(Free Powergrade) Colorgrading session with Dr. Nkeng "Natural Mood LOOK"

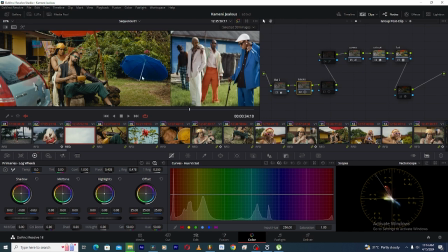(8:21)
So after adding some warmness into the shadows to make it natural, I then discovered that it's adding that yellow feeling on the image, which is what I don't want.
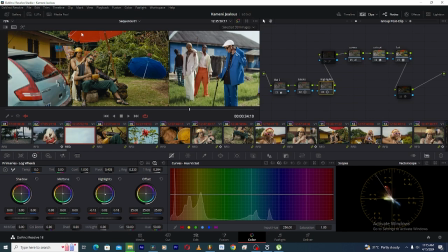(8:32)
So I now used another node called highlights, where I removed the warmness from the image.
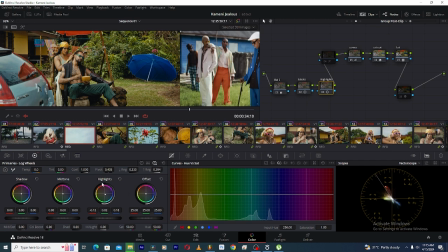(8:41)
So under this node I came to the log wheel, and then I came under the highlights, and then I added some blue, which is opposite of the yellow, just to add some cool tones in the highlights and in the mid highlights of the image.
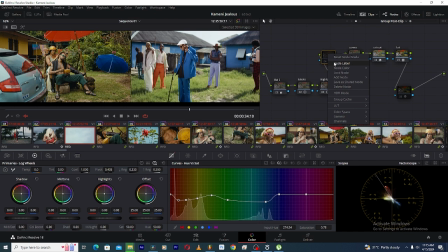(8:58)
I later created another node that's after the highlights, which I'll call HSL, Hue Saturation Luminance, and under this node I then dial down the saturation and
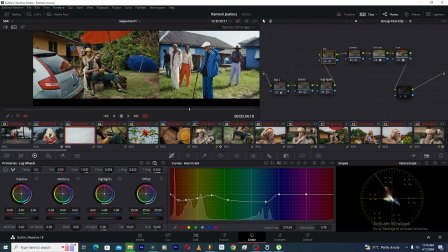(9:13)
the hues of different colors to match our reference image.
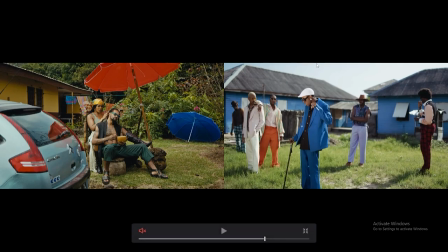(9:18)
So you can see before, after. So you see what I did? So I reduced the saturation of the blues, just to make sure it matches very well.
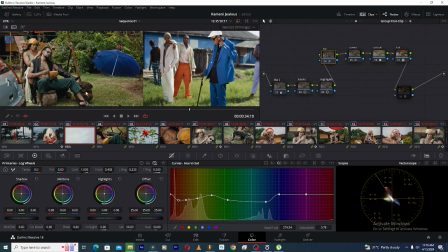(9:31)
I also came under the warm tones, and then I brought down the saturation a little,
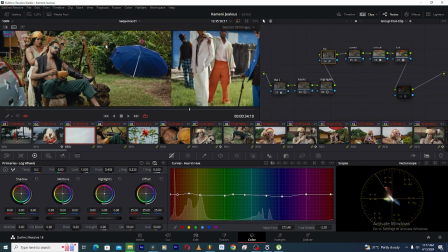(9:38)
and also I came under the hue, and then I played with the grasses and the skin tones.
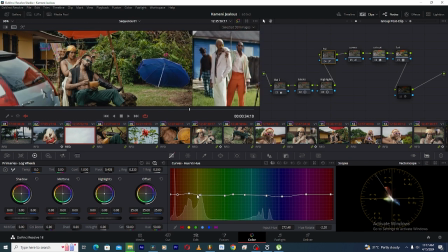(9:45)
So under the grasses is where the green grass falls.
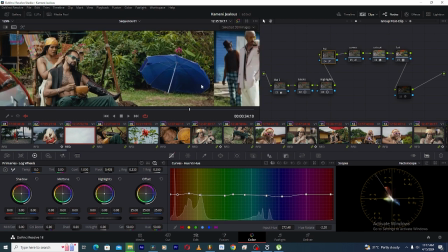(9:48)
I brought it down a little just to keep that green feeling that we get here,
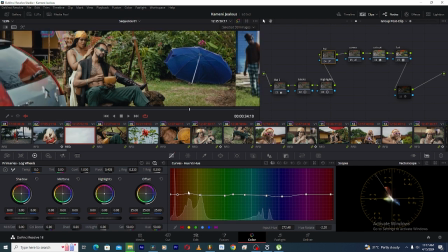(9:57)
you see. And then under the skin tone I brought it up a little. This is where the skin tone falls, around here.
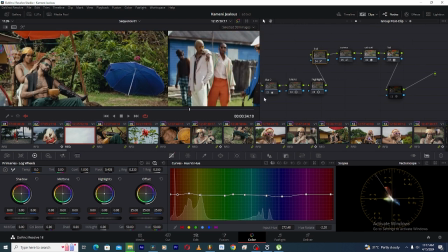(10:04)
So I brought this up a little so I can get that natural red skin tone line, so it falls on the skin tone line.
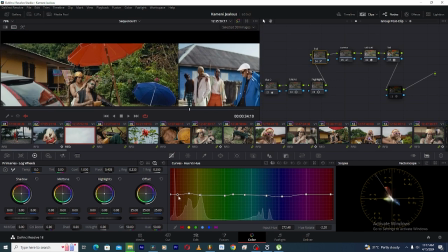(10:14)
And also I played with the saturation of this red.
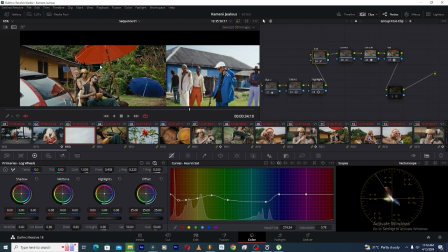(10:19)
I brought the saturation down just so it matches with this,
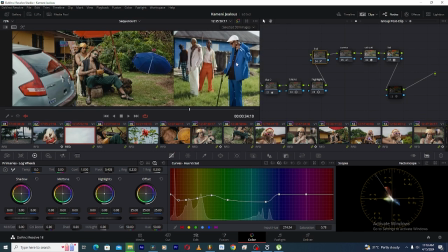(10:24)
so you can see how this matches with this blue matches with this blue right here, and then the skin actually matches with this skin,
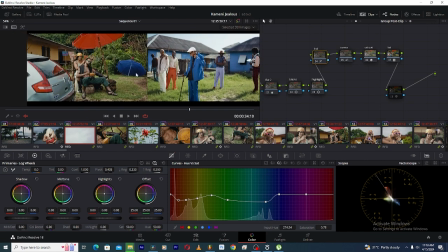(10:37)
right here. I felt like I was, I'm actually on the right spot. Under my clip section,
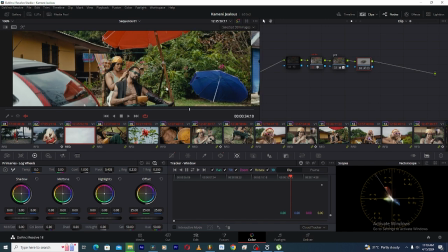(10:44)
I came over here and then I created a small vignette just to help add in some,
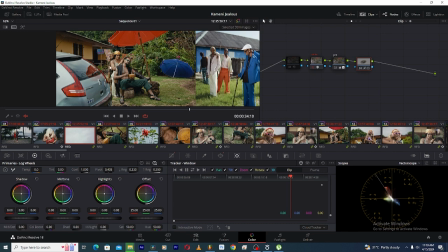(10:52)
some lights, bringing out the faces of my characters.
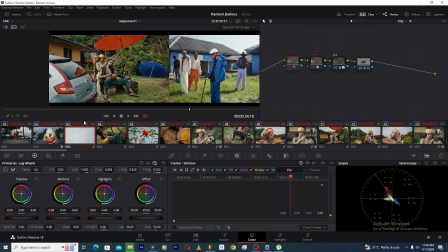(10:57)
And then on the first note, I just went ahead to reduce noise, just to ensure that everything is clean and crisp, no noise are moving around. So how did I do that? I came under the noise reduction.
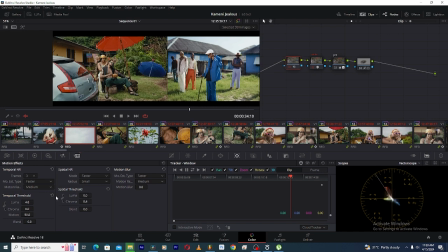(11:12)
Under spatial noise, I deactivate the linking tool that links both of these, and then I add the chroma to like 8.5, and then under the temporal noise, I put it to 3 frames, and then I unlink this again,
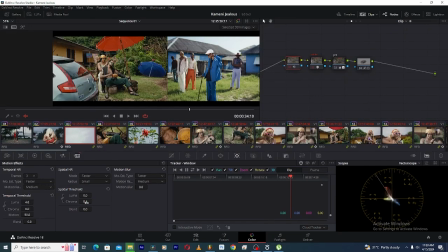(11:29)
and under the luma, I make it to be like half of what I have here.
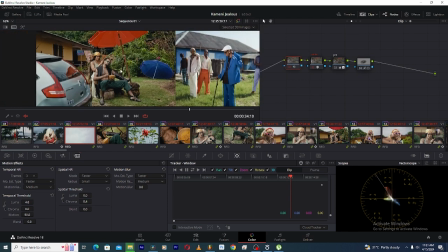(11:35)
I discovered that works very well. So this is how I do to get this look.
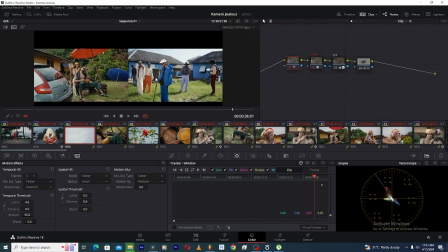(11:42)
You see, we didn't really do much, but then we thought properly,
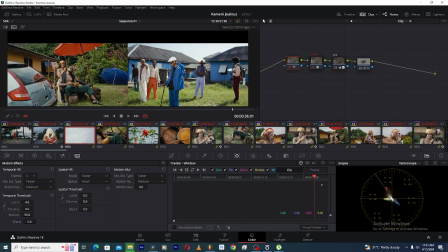(11:48)
we thought constructively, and we move with intentions. When you move on with color grade with intentions, you actually get exactly what you want, because you're now having a perfect picture of what you want in your head, and then you move towards that direction,
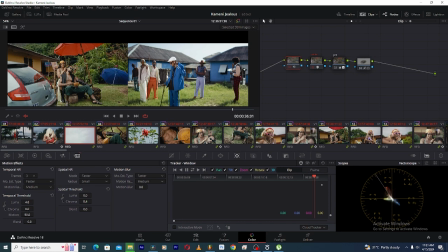(12:05)
which is very easy. But then when you color without an idea of what you want, you actually just spend a lot more time, looking for what suits the scene, which at the end of the day, you take a lot of time, and then you might not get a very good look, you see.
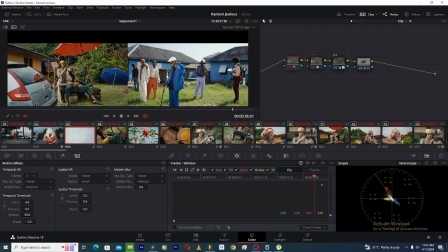(12:24)
So it's good most of the times to get inspired from what other people have done.